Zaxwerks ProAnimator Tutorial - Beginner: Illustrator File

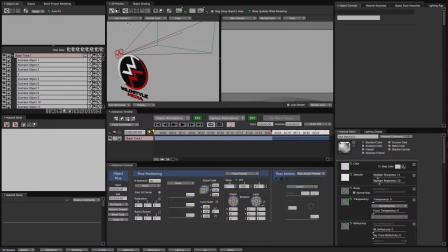4:12 So this allows me to have a user camera, and I can see now my main camera in relation to where my logo is. So this will allow me to kind of see what I'm doing with this logo when it's outside of my camera range.
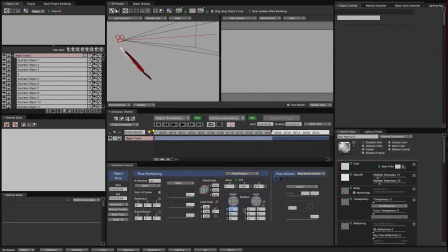4:25 So on this pose, I'm going to just rotate it a little bit on the X. And now I'm going to do something in this transition. Is one of the neatest features in ProAnimator and in any program is the Cascade function.
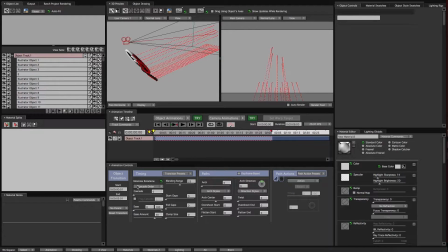4:41 So all of these objects that are in here, I can cascade, which means that they'll all kind of move at a different time. Now that I've adjusted that, we can see that all these pieces now will kind of follow each other. If I want to play this, I can kind of see what's happening,
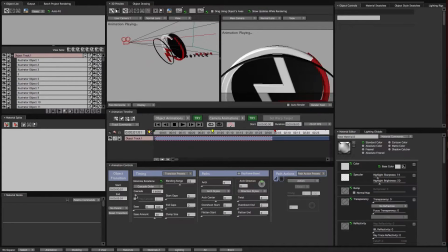4:59 and I can actually adjust this. a lower cascade number means that they'll all move in quicker succession in relation to each other,
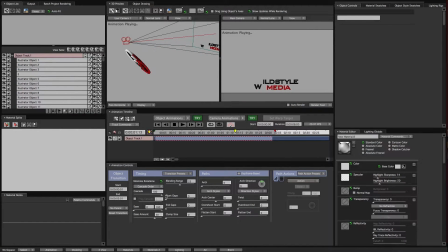5:08 or a higher cascade number all the way up to 100 means it will move, the next piece won't start moving until the last piece is settled. In this case, we kind of want more of a subtle movement. And we can change the order.
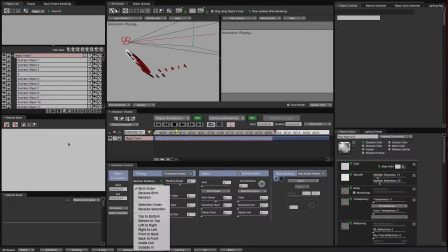5:22 We can do birth order is what its default is, and that is the order going from top to bottom over here in this list.
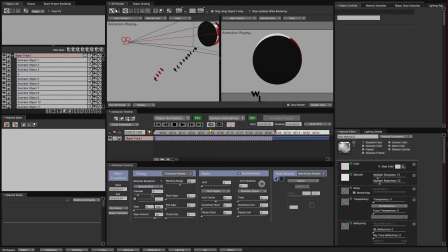5:30 Or we can do reverse birth, which makes it do that, which isn't real good because when we get this black disc here in front of us,
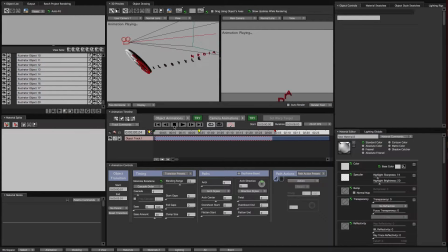5:39 I'm actually going to go find where this black disc is, or black background here, and drag this down to the bottom.
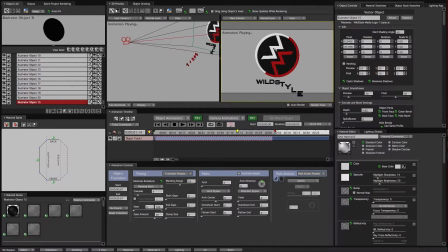5:45 And here we have the logo elements animating in, and then the text of the logo coming in after that. So that already just by itself is a reasonably interesting animation. And it's very simple with two poses and a little bit done on the transition here.
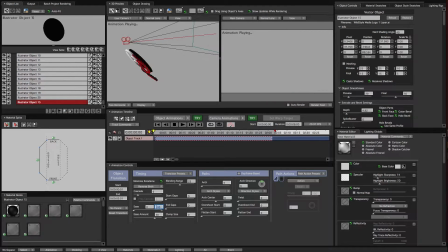6:02 I'm going to change the ease here, make that 70, which is going to make each of the pieces kind of slow to a stop. Just makes it a little bit more of a subtle movement. Now let's say that we wanted to have some of the objects come from different places.
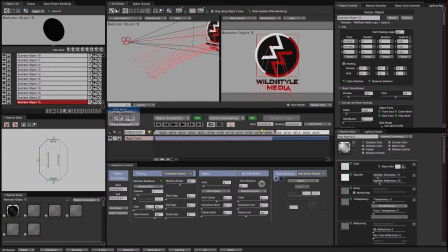6:17 Like for instance, maybe we want this black background to come from further back in the background and everything else comes from the camera.
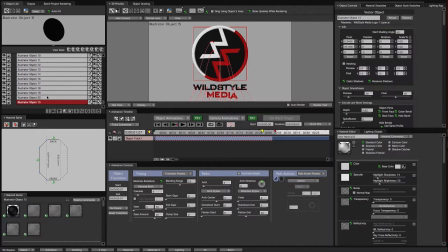6:25 We can very easily put it on its own track to be able to make that kind of animation. So this is the background. I'm just going to grab it and drag it out of here and it'll automatically make a new track.
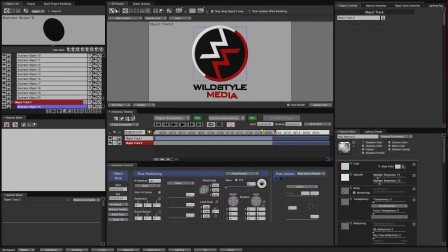6:38 Now I can animate this separately from everything else. So this is the landing pose. I'm going to leave that the way it is. I'm going to double click up here to get a new pose for just that piece or anything that's in that track.
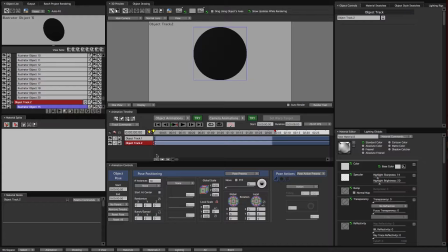6:52 Put it back here to this the same time, and I'm going to push it back in Z space. And I'll make the scale smaller so it comes out of nothing. And now we'll have that coming in back there while everything else is coming in the front.
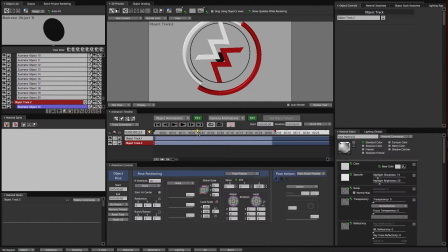7:10 Maybe I want to have it flip. So here's another little animation thing that you can do, kind of an automatic animation.
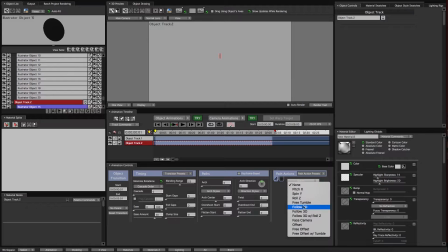7:16 This path actions, I'm going to set this up to do a pitch X and for 360 degrees.
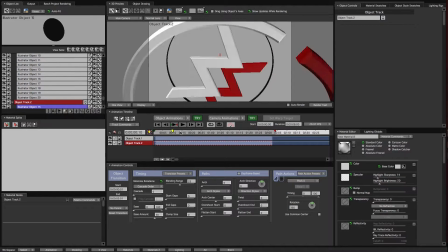7:25 So it's going to rotate one full revolution as it comes forward. So that's a little more interesting. And I can also have it fade on. If I click on this eyeball here and change this from visible to fade on, and this shows the percentage of time during the length of this transition that it will fade on.
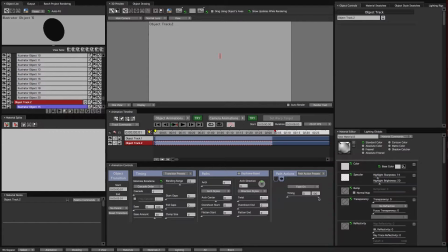7:42 Right now it'll fade on over the whole course of this transition, although I can change this if I want it to fade up to full opacity over half of the transition. I can change that there. So now it'll all come in and kind of end at the same time.
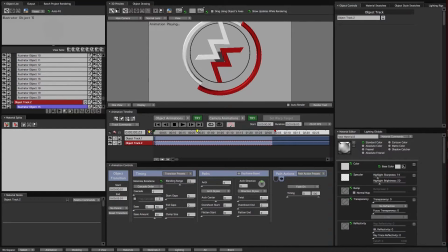7:59 I can change the easy ease on this. Maybe I want this to come on a little faster. So maybe this the background comes on in 1 second and the rest of the pieces come in after it.
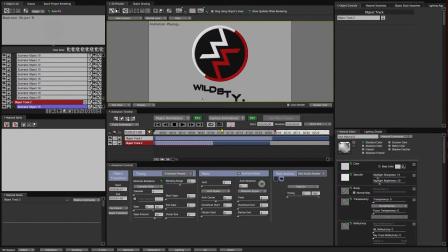8:13 This way all the circle part of the logo comes in and the rest of the text will animate in after the rest of it.
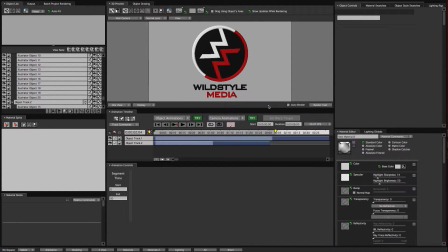8:22 Now I'm going to go over lighting. So I want just a simple lighting setup, and we have a whole bunch of lighting rigs available to us here. If I click on this tab up here, there's a bunch of just pretty standard lighting rigs, or there's some of fancier lighting rigs that are already built and animated and ready to go.
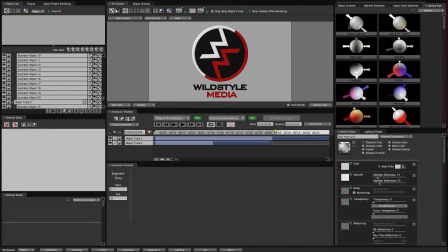8:40 But I'm going to start with this default lighting. I'll double click on that and it will add a light track that put it at the top of my list here, and it has three lights.
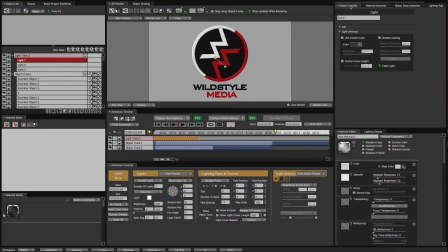8:49 And I'm going to turn on this first light and go back to my object controls, and this is where I can have it cast shadows. So I'm going to click cast shadows. I'm going to goose up the rays so it's a higher quality when I'm in ray tracer mode. And I'm also going to go to my lighting globals down here,
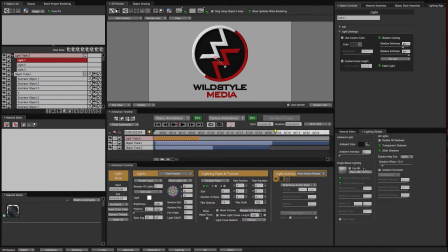9:07 which is some different things that you can do with lighting, including image-based lighting or your ambient light. But it also has the ambient occlusion, and I'm going to turn that on. And what ambient occlusion does is it creates darkness where images meet.
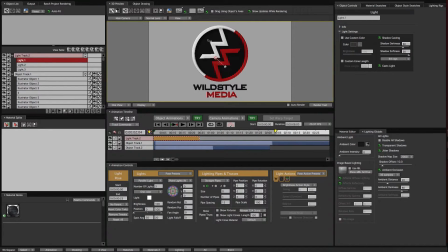9:24 Now, we actually might not see that very much in this. Let me go to a user camera.
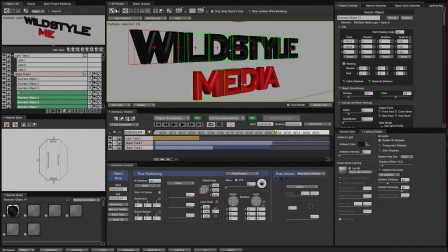9:30 Let's select all of these. Let's put a different edge profile on these.
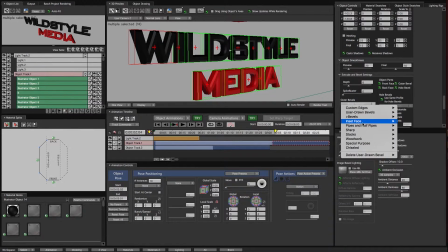9:38 Down here, let's go to Inset Face and do Outline Box.
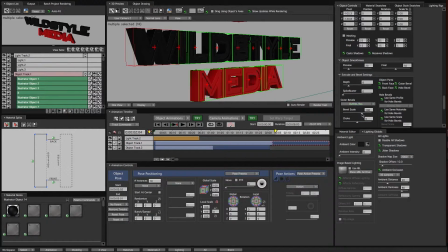9:44 Maybe that's a little thick, so we'll bring this bevel scale down
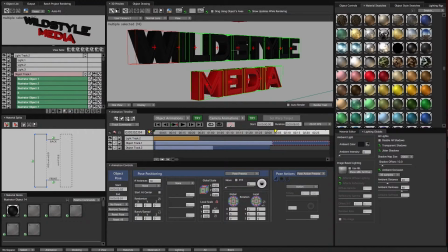9:50 and go to our material swatches and just put in a white material here.
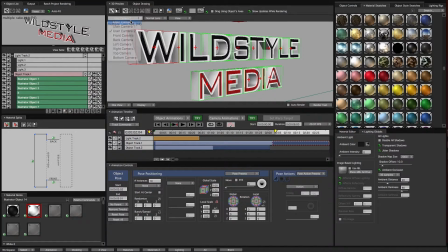9:54 So this, if we go back to our main camera, this will help make our text pop out a little bit more.
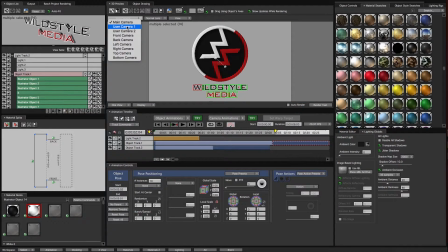10:03 But I can also use this to demonstrate the ambient occlusion.
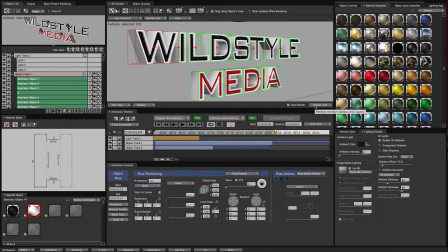10:07 If I click this render test button, it will render the frame and show the full detail of what we have going on. So I'll click that. It does its little render. And now we can see there's some shadows being cast from the letters. And we can see this dark edge in here where those pieces are meeting. That's what the ambient occlusion does.
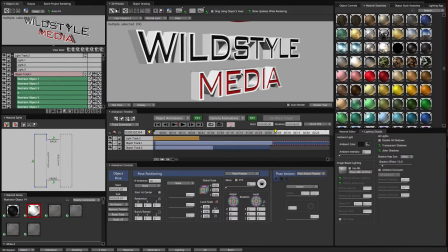10:26 Without the ambient occlusion, we still get the shadows, but we lost that darkness that gave it a little bit more definition. So a lot of times ambient occlusion is really nice way to just give things some more depth, or maybe make something pop off from the material that it's already on.
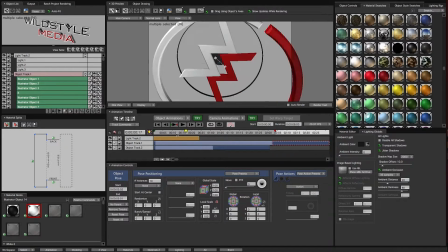10:46 And I mentioned that the logo came in with the Illustrator colors,
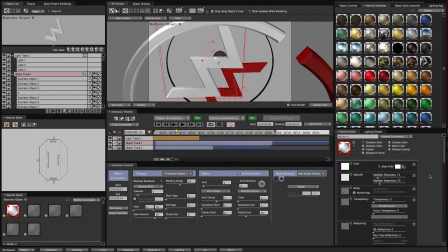10:51 and I can double click on this material here, and that automatically puts it into the material editor. And now let's say I want to add reflectivity.
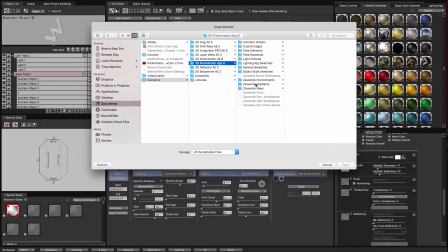11:00 So I'll go down here, click on this, and it'll allow me to navigate to where I might have a reflective image.
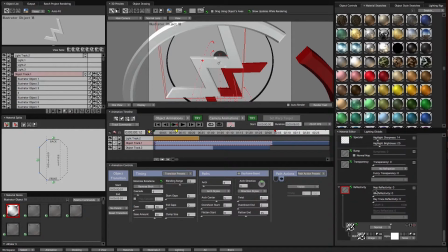11:07 It added the image down here, but it does nothing showing up until I bring the map reflectivity up. And you can see that it already changed the highlights here. And now that I've assigned that to this one, I can actually highlight this and copy it,
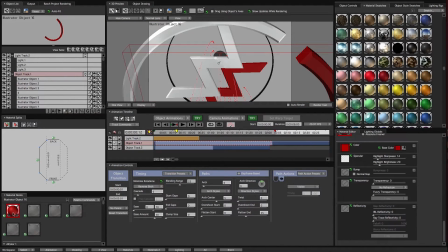11:23 Command C, and I can select my red, double click on that to put it into the editor, and go back down to my reflectivity. If I click on the plus, I'll add it down here and highlight that and do Command V, and it'll paste it in. So then I don't have to navigate it to it every time.
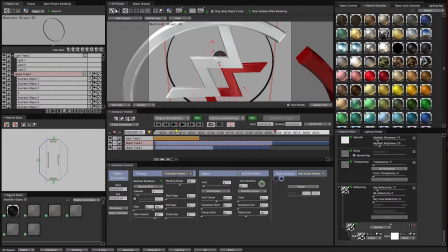11:41 I can just goose up my reflectivity settings, and we'll highlight the black, do the same thing, and bring up the map reflectivity. So now as this comes in, we're going to have a little bit of shine to it.
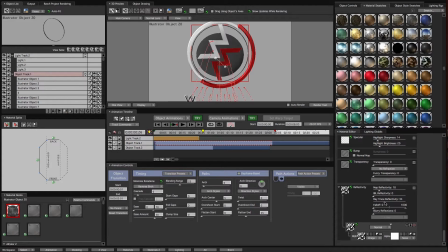11:57 On this black material, we can turn up the ray trace reflectivity. So as this black background comes in, we'll see it reflect these other elements.
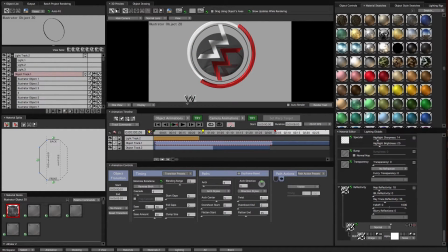12:06 So just some simple quick things that we can do to very easily make it look a little bit more polished.
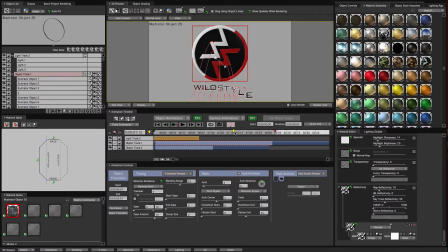12:12 And we can render this out as is with an alpha channel. Let's say you need to bring this into your editing project. Maybe you already have a background in whatever editing program you're using, or maybe you want to just put it over video or whatever.